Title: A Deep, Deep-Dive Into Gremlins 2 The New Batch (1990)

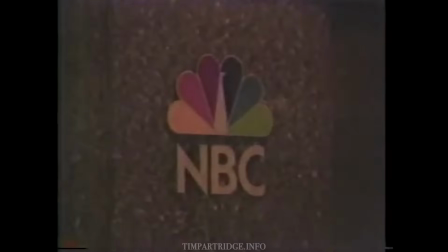(49:13)
That said, in 1985, with the threat of TV broadcaster NBC moving from New York to New Jersey because of rent increases,
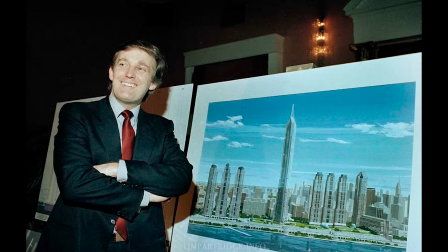(49:22)
Trump announced a development called Television City on the west side of Manhattan.
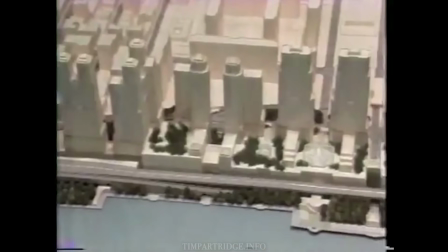(49:26)
His plan was to house NBC with TV studios, a shopping mall, and the world's tallest building.
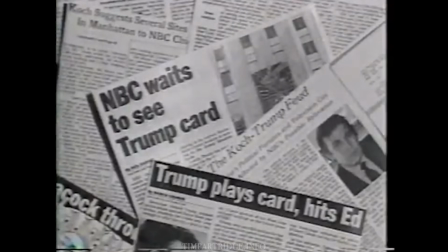(49:34)
Sounds familiar, doesn't it? It never became. So, in an alternate universe, maybe Gremlins 2 is a documentary.
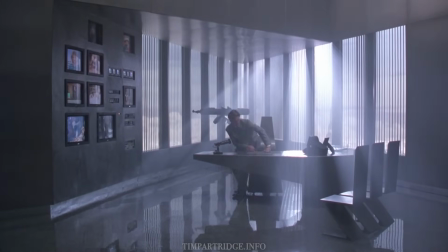(49:43)
Spencer wanted to make Clamp in his office appear friendless, above the clouds.
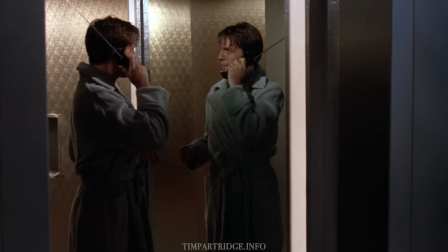(49:47)
There's one moment where Clamp walks out of his personal shower, and it is gold-plated, suggesting an unseen, private, Trump-like personal residential area.
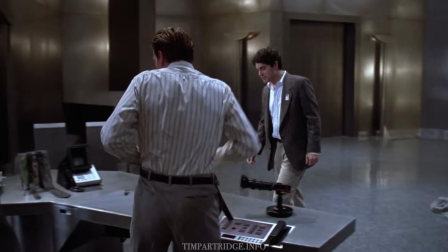(49:57)
The office set was made from highly reflective steel and aluminium. Spencer stated that if Donald Trump is gold, Daniel Clamp is platinum.
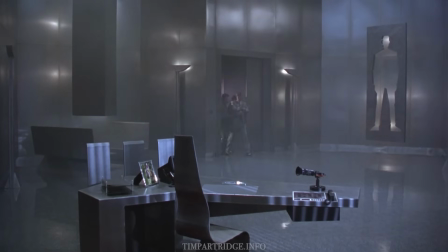(50:06)
A 12-foot-tall, cut-out negative image of Clamp hangs on his office wall.
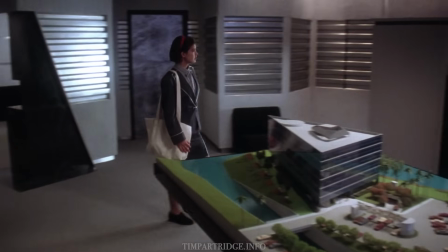(50:13)
This planning model we see at the front of Billy's office makes me wonder if it is a soon-to-be-failed Clamp casino.
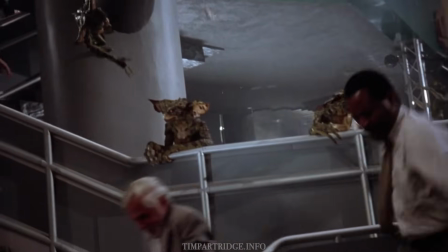(50:19)
Watching the film in 1990, the Clamp building was totally state-of-the-art.
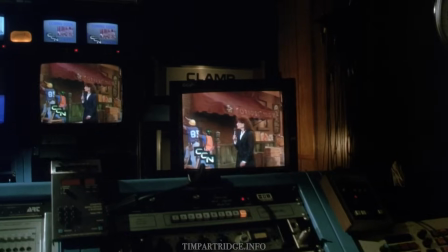(50:23)
A world of analog U-matic cassette tapes, CRT televisions, and the beginning of life-changing computerization.
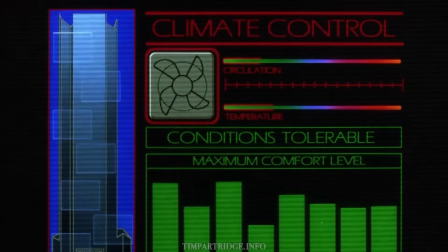(50:30)
The depiction of energy-saving technology is very accurate, at least how it would look well into the 90s.
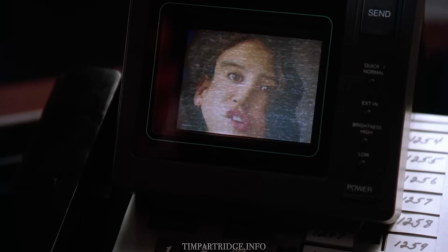(50:36)
Who doesn't remember the clunking activation of sensor-controlled lighting? Much love and attention was taken in dressing the sets.
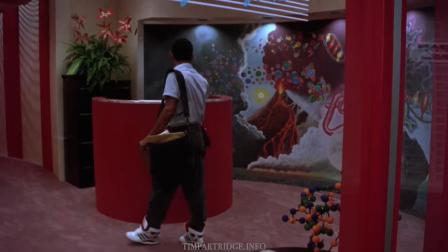(50:44)
The biblical-looking wall mural in the reception of Dr. Catheter's laboratory is so well thought out, and you only see it in one quick shot.
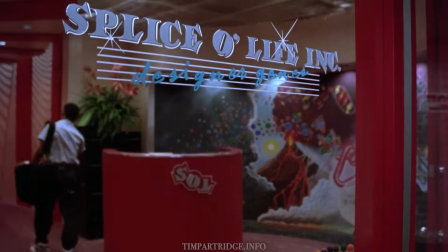(50:52)
It is amusingly juxtaposed with the corporate logo and pun name of his business, Splice of Life Inc., Designer Jeans.
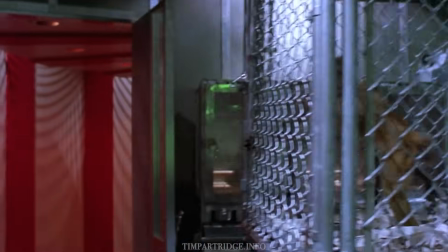(51:00)
Catheter's laboratory is designed like a circus within the building, with white and red stripes and an entrance tunnel full of animals.
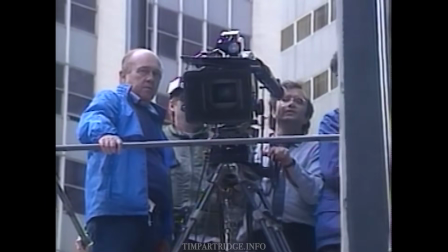(51:09)
There are very personal nods from Joe Dante to other directors and films in the signage throughout the Clamp Center.
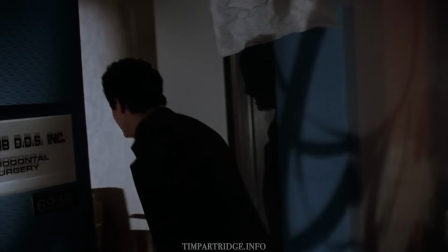(51:15)
W.H. Donovan, the title character of Donovan's Brain. Dr. Farb, the dentist from Roger Corman's Little Shop of Horrors.
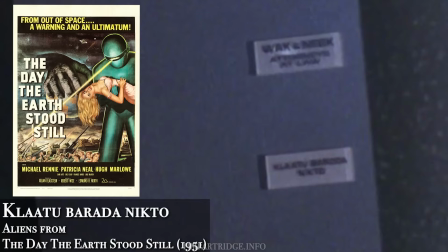(51:25)
The aliens from The Day the Earth Stood Still. The aliens from Joe Dante's movie The Explorers.
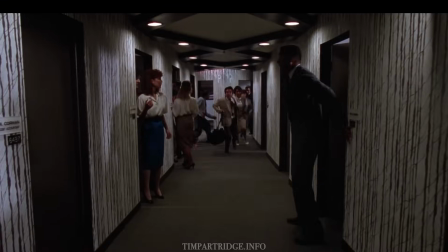(51:32)
Jack Arnold, director of Creature from the Black Lagoon. A loving nod to Joe Dante's film producer mentor, Roger Corman, here labelled as a cost accountant.
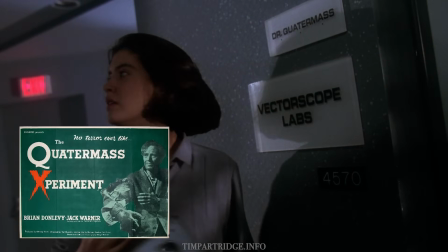(51:41)
A tribute to Dr. Quatermass. A reference to the Vectorscope lab from Dante's Inner Space.
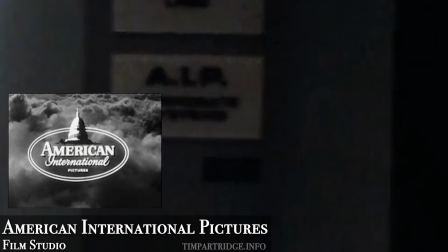(51:47)
Producer Robert L. Lippert. American International Pictures, Republic Pictures, John Ager, the star of movie Tarantula.
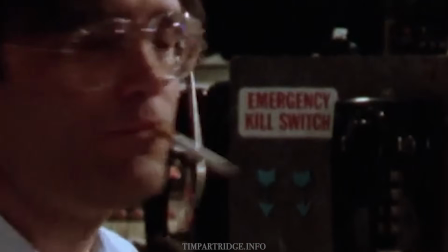(51:56)
There are even fun details like this emergency kill switch in the TV studio gallery.
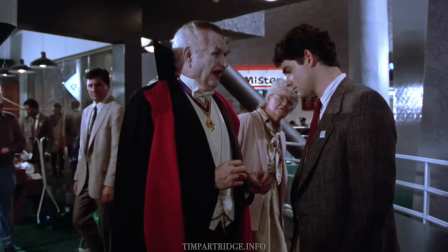(52:02)
The production design is complemented by Rosanna Norton's costumes,
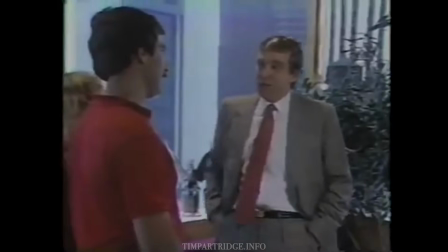(52:06)
which include Clamp's oversized suits that seem to be her own version of how Donald Trump is known to dress, but containing Spencer's motif of platinum,
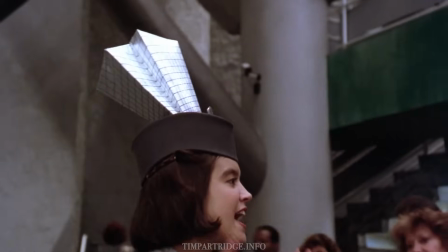(52:14)
and what appears to be a reference to the hats from 1929 film Broadway.
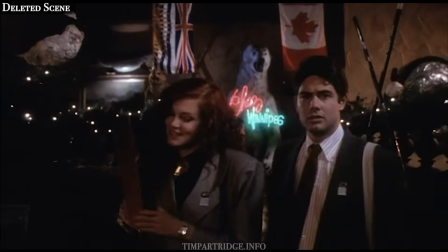(52:19)
There's a wonderful old Hollywood feel to the office clothes of Kate and Marla.
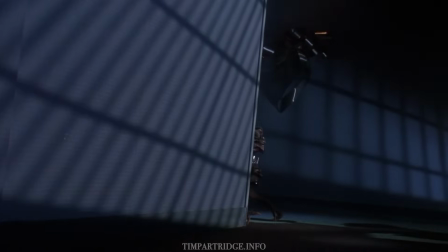(52:24)
It's not just the costumes that take visual cues from older movies.
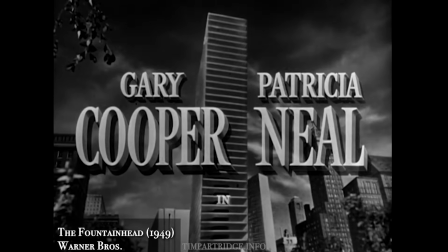(52:28)
James Spencer and cinematographer John Horrer hosted a screening for the crew of King Vidor's The Fountainhead,
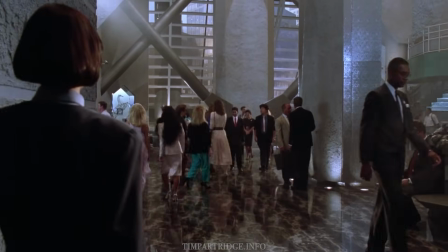(52:34)
starring Gary Cooper, based on Ayn Rand's book. The Clamp foyer seems to adopt the stairway layout of the Fountainhead's Enright house,
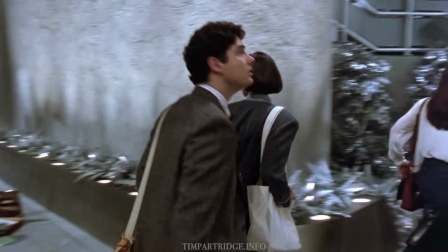(52:43)
taking the black and white imagery of that movie literally, as even the plants are coloured black and white.
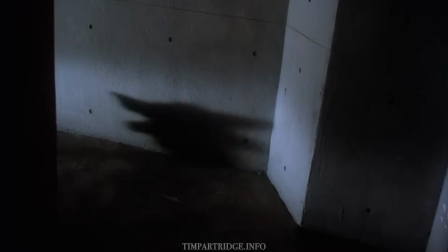(52:48)
The creative use of shadow work to show action happening off-screen was taken from Dante and Horror's love of director Michael Curtiz.
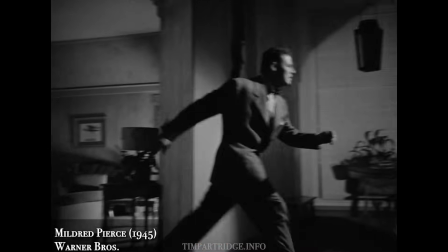(52:56)
In American Cinematographer magazine, John Horrer cites this moment from Mildred Pierce as a particular inspiration.
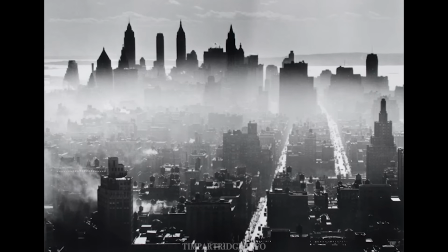(53:05)
With the New York location exteriors, Horror's intention was to channel the black and white work of photographer Andreas Feininger,
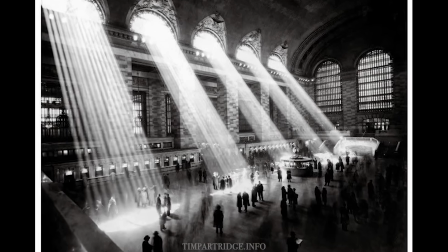(53:11)
such as his photographs of Grand Central Station. You can see the distinct shafts of light from this photo in interiors throughout the movie.